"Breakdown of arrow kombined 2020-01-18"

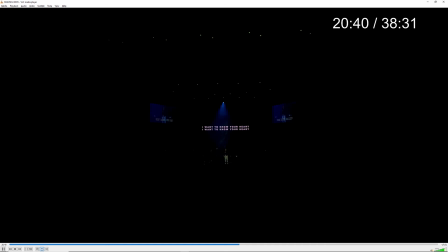[24:48]
Let's go up. Alright, look at when this back spots come on. So this extra for
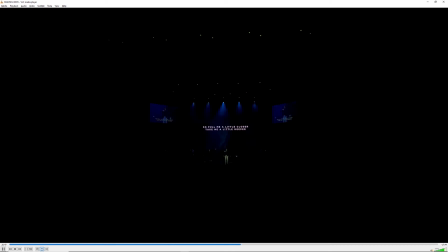[25:10]
backspots come on at around the time when the rest of the singers start singing as well. Can kind of hear them and kind of see their hands are holding the mics to their face.
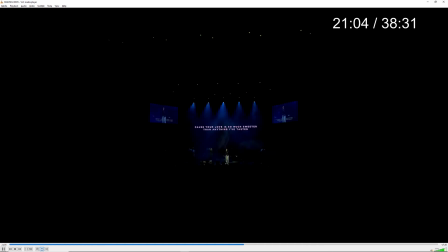And notice how the face light is only in the center area,
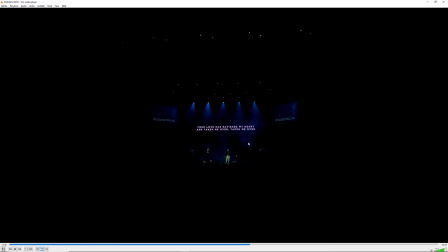[25:45]
because we want to compare to having a lot of face lights over here, right? You are really trying to control where the audience will see, so we want them to concentrate on the main singer, the one that is singing,
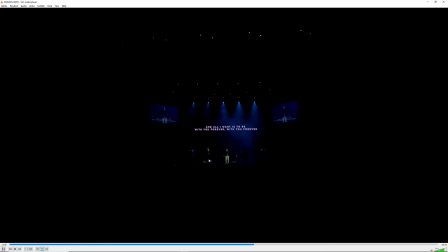[26:04]
and you also don't want to bring their attention to more of the middle area rather than to wander left and right, because our eyes are drawn to brighter areas, and
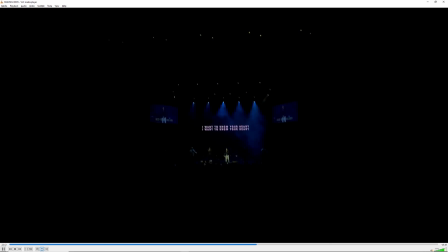[26:20]
we have to kind of understand that how our lights are will direct the people who are watching this experience of experiencing this.
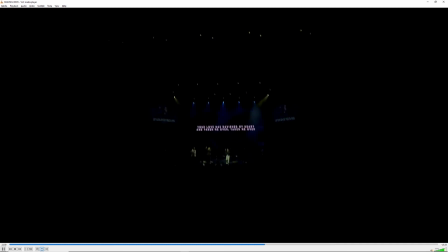[26:36]
Let's go forward. Oh, you take a look at the light here. Now you can see the beam. Then I turn off these four lights here,
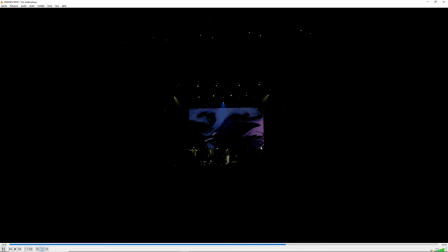[26:53]
so that I can see the graphics more clearly, so that there's more punch, there's more contrast. Because as you can see here, even for the center beam, you can see for the center beam here that you can no longer see
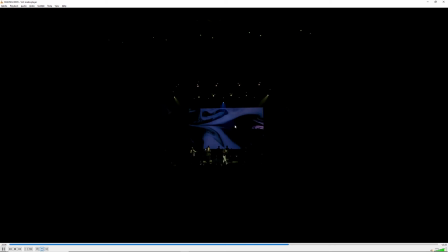[27:12]
the rest of the beam. You can only start to see here. After that, it's kind of gone, except for a little bit here on the black areas here, and that is why I turn the other four lights off, so that we can bring out the LED wall.
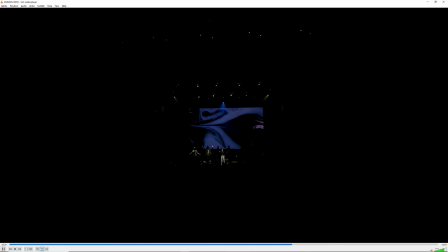[27:31]
And then, if I'm not wrong, after this, I turn it back off and on back the lights again. About this time.
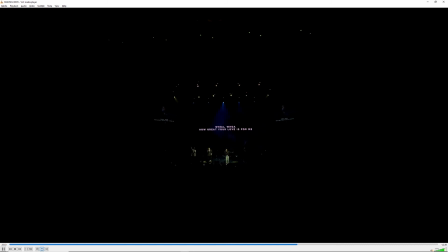[27:47]
Then lower the LED wall, keep it to a very low amount, and then we can start bringing back the other four lights here. So keep in mind, work together as a team and make sure that what you're doing is not
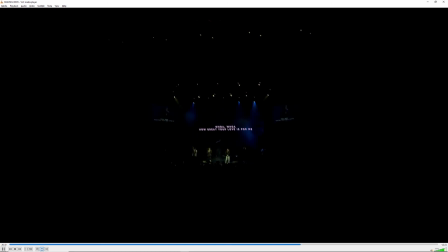[28:06]
competing with the rest of the lights. Let's go forward.
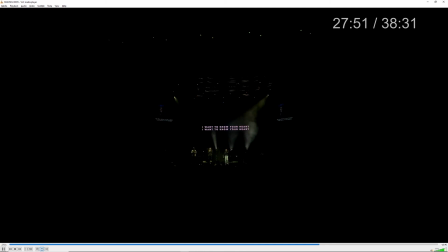At this part, I would say the lights turn off too early. Okay, this turn off, and then turn off again.
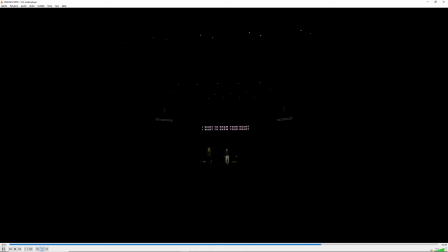[28:38]
I'm like, hey, we're still singing, there's still music playing along. Keep the lights on. Keep most of these lights still can be on. You can keep the center spot. Center spot here. Maybe you can keep these two, or you can keep the fourth floor.